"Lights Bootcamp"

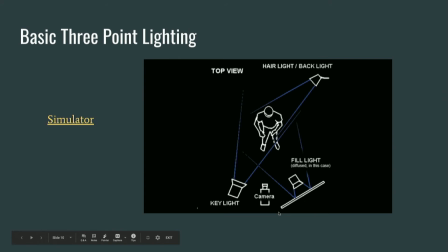2210s
The most basic form of lighting technique is a three-point light. This is something that you will use consistently when filming things or in whatever kind of setting. This is the most basic type of lighting. So basically you have three types of lights, or three lights basically.
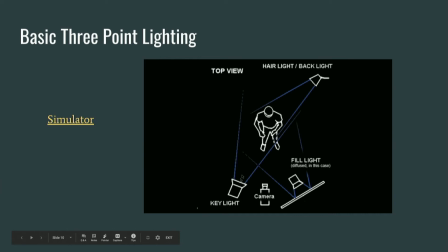2229s
The key light, which hits on this side and is the main light that you'll be using. Then you have a fill light, which will fill some of the remaining shadows on the side of the subject.
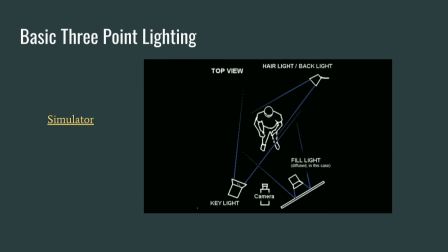2244s
The key light is set at 45 degrees, and the fill light is set at 45 degrees. And then you have a backlight, or the hair light, which will just shine on the hair and separate the subject from the background, whereas the camera's there shooting the subject. I'll demonstrate.
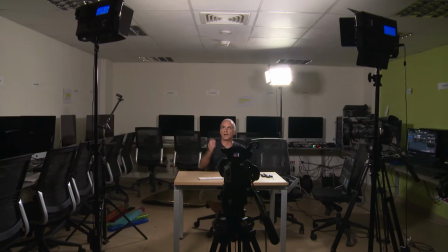2263s
As you can see from this camera angle, I have a key light, a fill light, and a backlight.
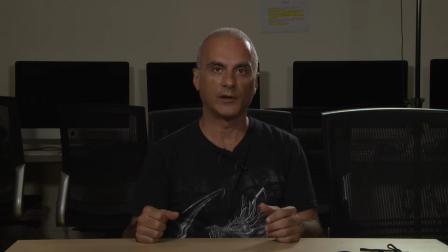2269s
Notice how it's lighting my face, right? I'll jump to the main camera, which is where we're gonna make most of our viewing.
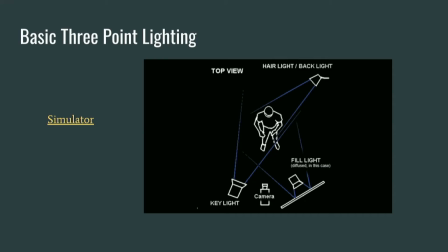2277s
So again, key light, fill light, backlight. I'm gonna turn all these lights off and keep the key light on, just to show you what happens.
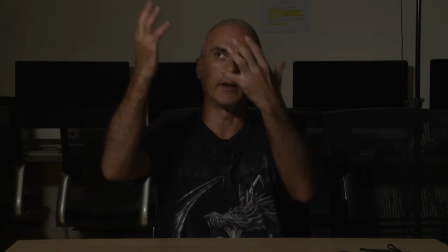2284s
This is the key light. As you can see, the light is hitting my face, and it's a bit dark on this side.
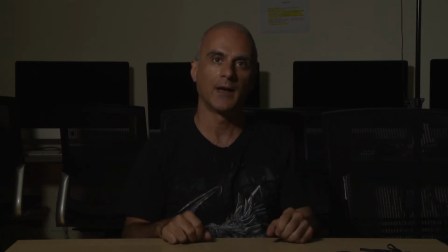2290s
There's a bit of shadows, right? So that's where I use a fill light. I'm gonna use just a fill light now to show you the difference between the key and the fill light, which is less of an intensity than the key light.
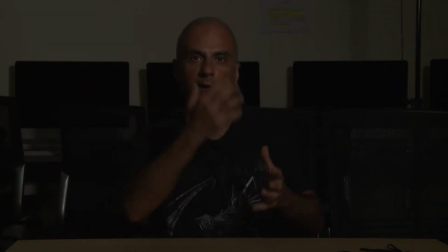2301s
So this is the fill light. As you can see, it's lighting my face, but it's not lighting me entirely well. That's why we have a key light. The fill light just fills in the empty spaces where the shadowy spaces where the key light is not filling it or not touching it,
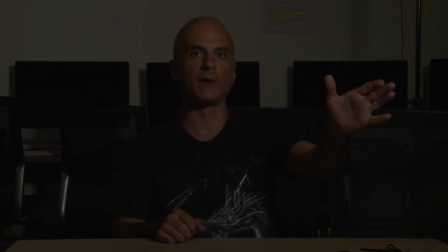2317s
because it's at a 45-degree angle and another 45-degree angle. So here's the backlight on me.
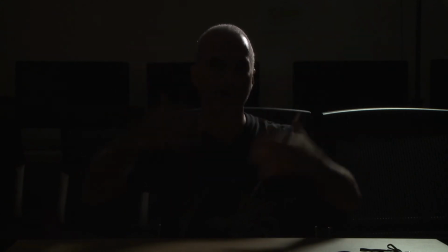2323s
As you can see, most of my face is not lit because the light is behind me. However, it is creating a contour of my almost hairless head with the light that it's hitting.
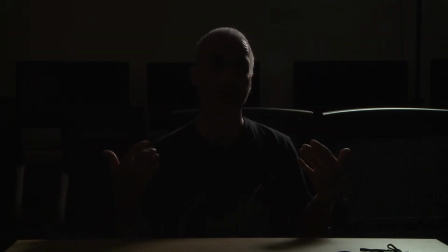2335s
So it's separating me from the background. I'm not merging into the background. With the current light setting, I have a key light and a fill light minus the backlight.
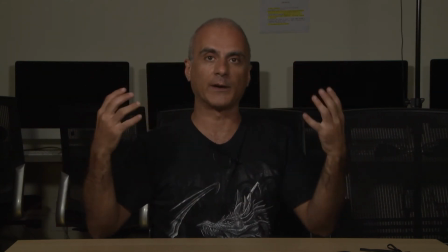2343s
So my face is lit, or I'm entirely lit quite well, except I'm not that well separated from the background.
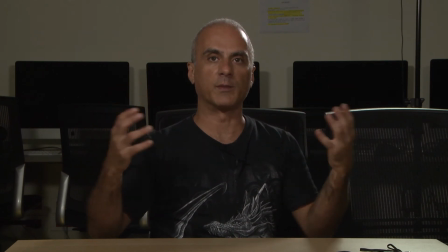2352s
So now I'm back with the three-point lights, which is showing me quite well separated from the background and well-lit face.
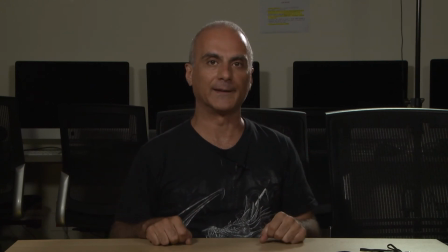2359s
This is three-point lighting. Now, there are other types of lighting
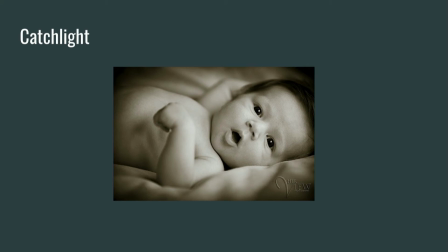2366s
terminologies that you need to understand. The catch light is the light that is caught in the eye of the subject.
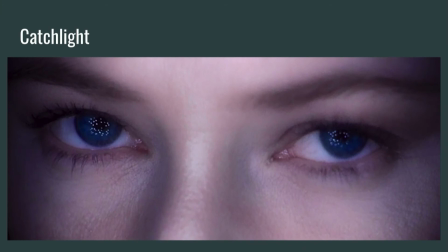2372s
Without it, the subject will look dead. If you've ever seen Lord of the Rings, this is Lady Galadriel. Do you see these lights, these multitude of lights, the catch light in her eyes? That's not one light, that's many lights.
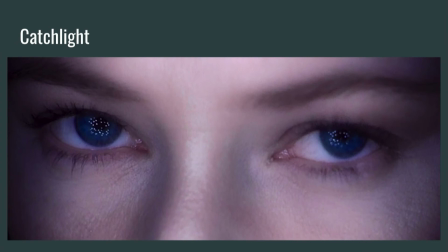2386s
They actually used Christmas lights, hanging them above her face, just to get those lights in her eyes. to create a magical kind of feel to who she is, being an elf and all.
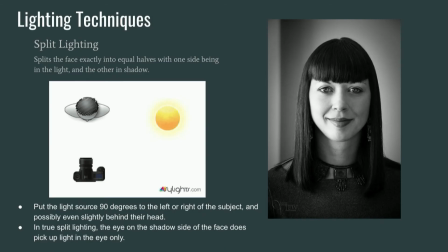2398s
There are many lighting techniques. There's the split lighting, which splits the face exactly into equal halves, with one side being in the light and the other in the shadow. To do this, you put the light at a 90-degree angle to the left or right of the subject, and possibly even behind their head.
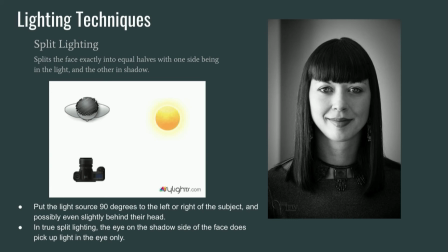2416s
In true split lighting, the eye on the shadow side of the face does not pick up the light on the eye side, the other side.
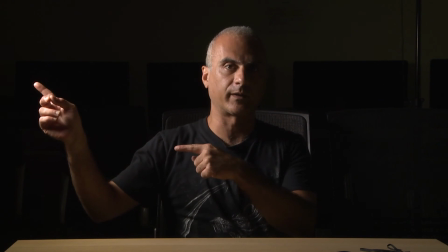2423s
So this is what split lighting is. I have a light right on my side right now, hitting me, and my left side is in shadow.
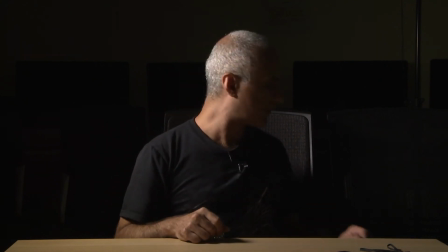2431s
I'm going to switch to the other camera, the main camera, to show you what things look like right now.
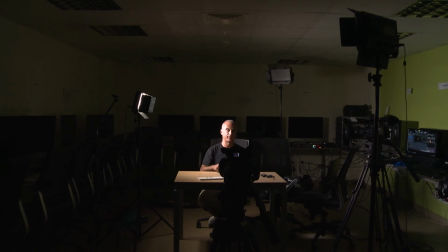2435s
You see, there's only one light on my face, creating this shadowy look.
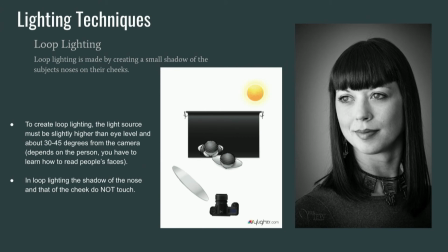2441s
Then there's something called loop lighting. Loop lighting is made by creating a small shadow of the subject's nose on their cheeks. To create loop lighting, the light source must be slightly higher than the eye level and about 30 to 45 degrees from the camera.